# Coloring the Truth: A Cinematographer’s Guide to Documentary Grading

This is Oleg from Citizen K. We continue our series about color grading, and today we'll make our footage look like a doc. The documentary image is characterized by an average contrast, the neutral colors, and neutral color balance. Also, this look is highly contributed by the gear it is shot on. Let's fake it.
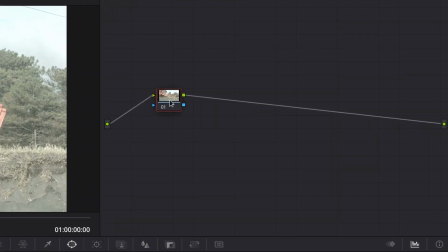[0:34]
Today I'll make this footage look documentary. Let's add a LUT node and convert the footage into Rec 709.
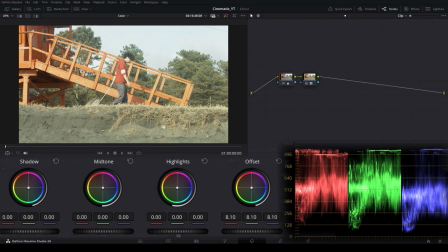[0:43]
We can see the overexposure. I need to compensate it with log wheels.
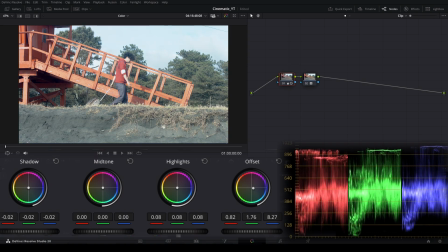[0:49]
Also, I'll make the white balance neutral. This will bring me neutral skin tone, the common trait of documentary color grading.
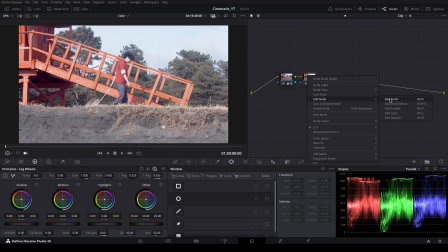[0:58]
To check if we match this criterion, I'll make a new node and select the skin with the mask.
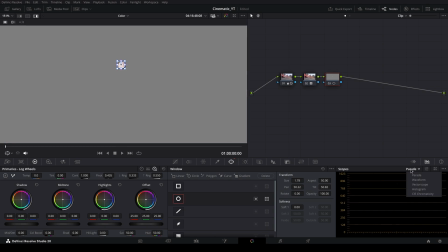[1:12]
Then I highlight the selected area and inspect it with the vector scope.
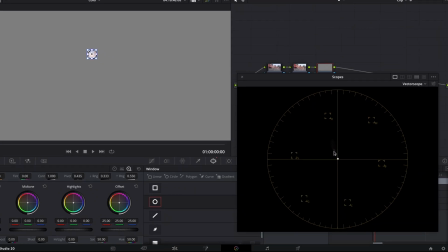[1:19]
Here you can see our skin color vector.
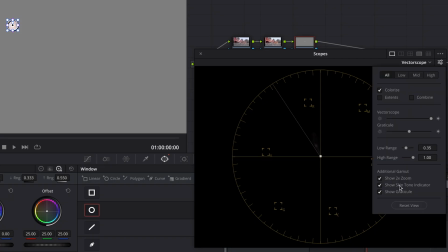[1:24]
If I switch on the skin tone indicator, it is obvious that the skin tone in the shot is shifted.
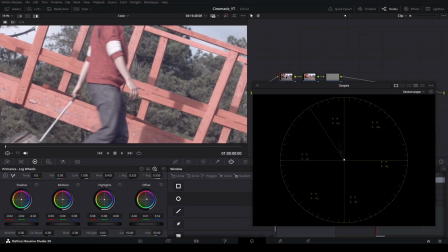[1:32]
Let's fix it in the first node.
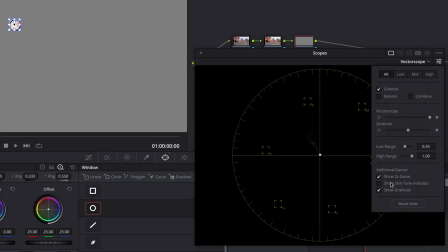[1:40]
Now it is much better. The image still looks pretty flat.
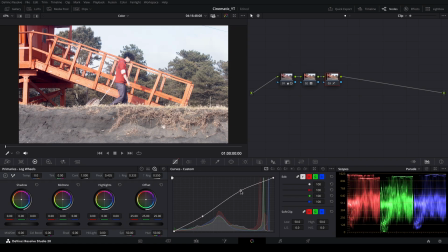[1:47]
I'll use the custom curve to slightly darken the shadows and preserve a soft highlight roll-off. Next step is dealing with popping colors.
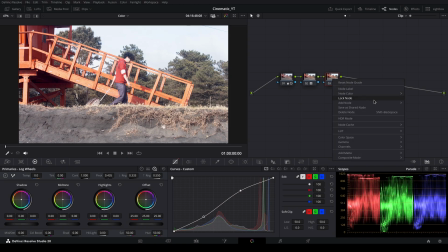[2:03]
In documentary style grading, it is a good practice to avoid extremely saturated colors, especially on background.
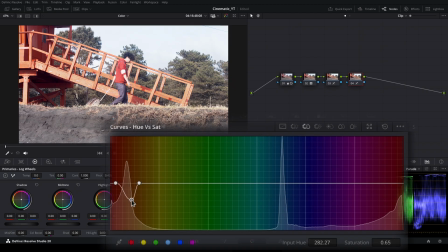[2:10]
I use the qualifier to select the orange structure and then adjust the hue versus saturation curve to keep the red sweater untouched.
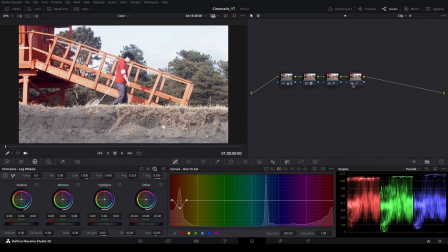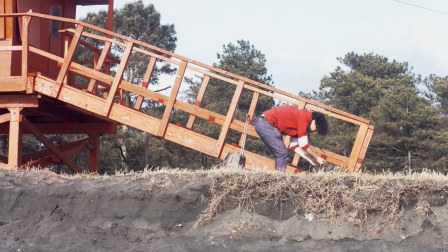[2:26]
The trees look unnatural. No matter if it was a real color, the result of infrared pollution, or a dust storm. For a documentary style, I want the trees to be green.
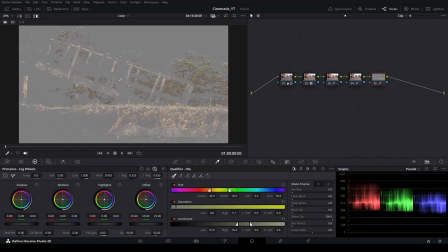[2:37]
I select the trees with qualifier, but the grass on the ground also falls into the selection range. To fix it, I use a mask, or a power window, as it is called in Resolve.
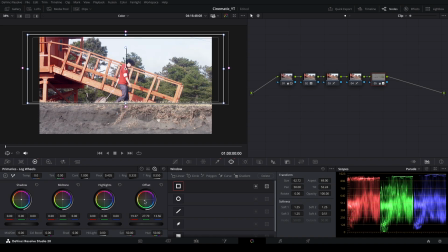[2:51]
Finally, I adjust the color of the trees. The bluish saturated sky will make our image look more natural. As the sky in such shots is often the brightest part, you can use the HDR wheels to work with it.
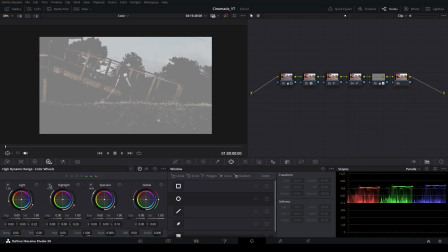[3:09]
Our sky is too dark for specular wheel, and the standard range of the highlights wheel affects the talent's hands. I adjust the threshold and roll-off, so that the wheels affect the sky only.
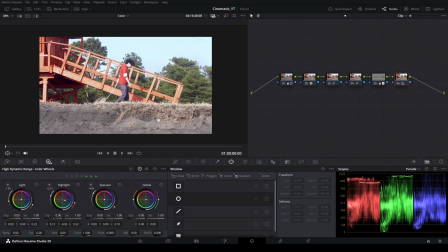[3:23]
Let's finally paint it into blue.
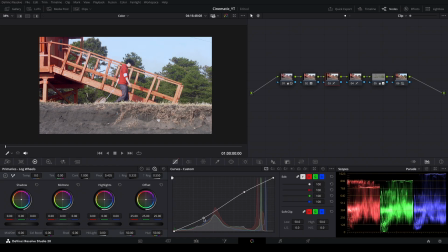[3:33]
A little tuning of contrast by moving the points on a general curve reduces the blue tints on the face.
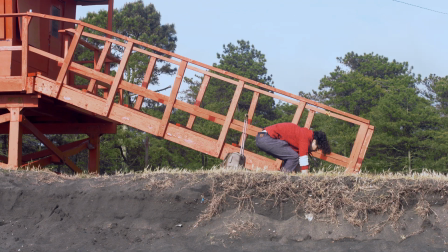[3:40]
Now we're almost done with the color part. The image looks natural, video-ish. But documentary style is not determined solely by color. If I were shooting this footage to imitate documentary filmmaking, I'd rather choose a longer lens and go handheld.
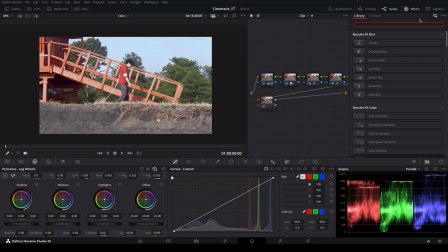[3:57]
We can't change the lens on post, but we can add distortion inherent to the telephoto lenses. It is a pincushion distortion. 1.0 value with fine adjustment checked looks good.
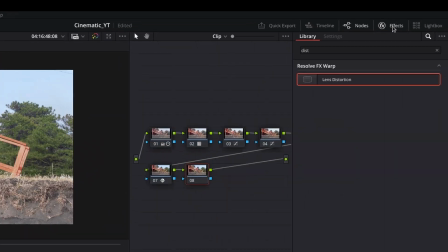[4:14]
Finally, let's shake the camera.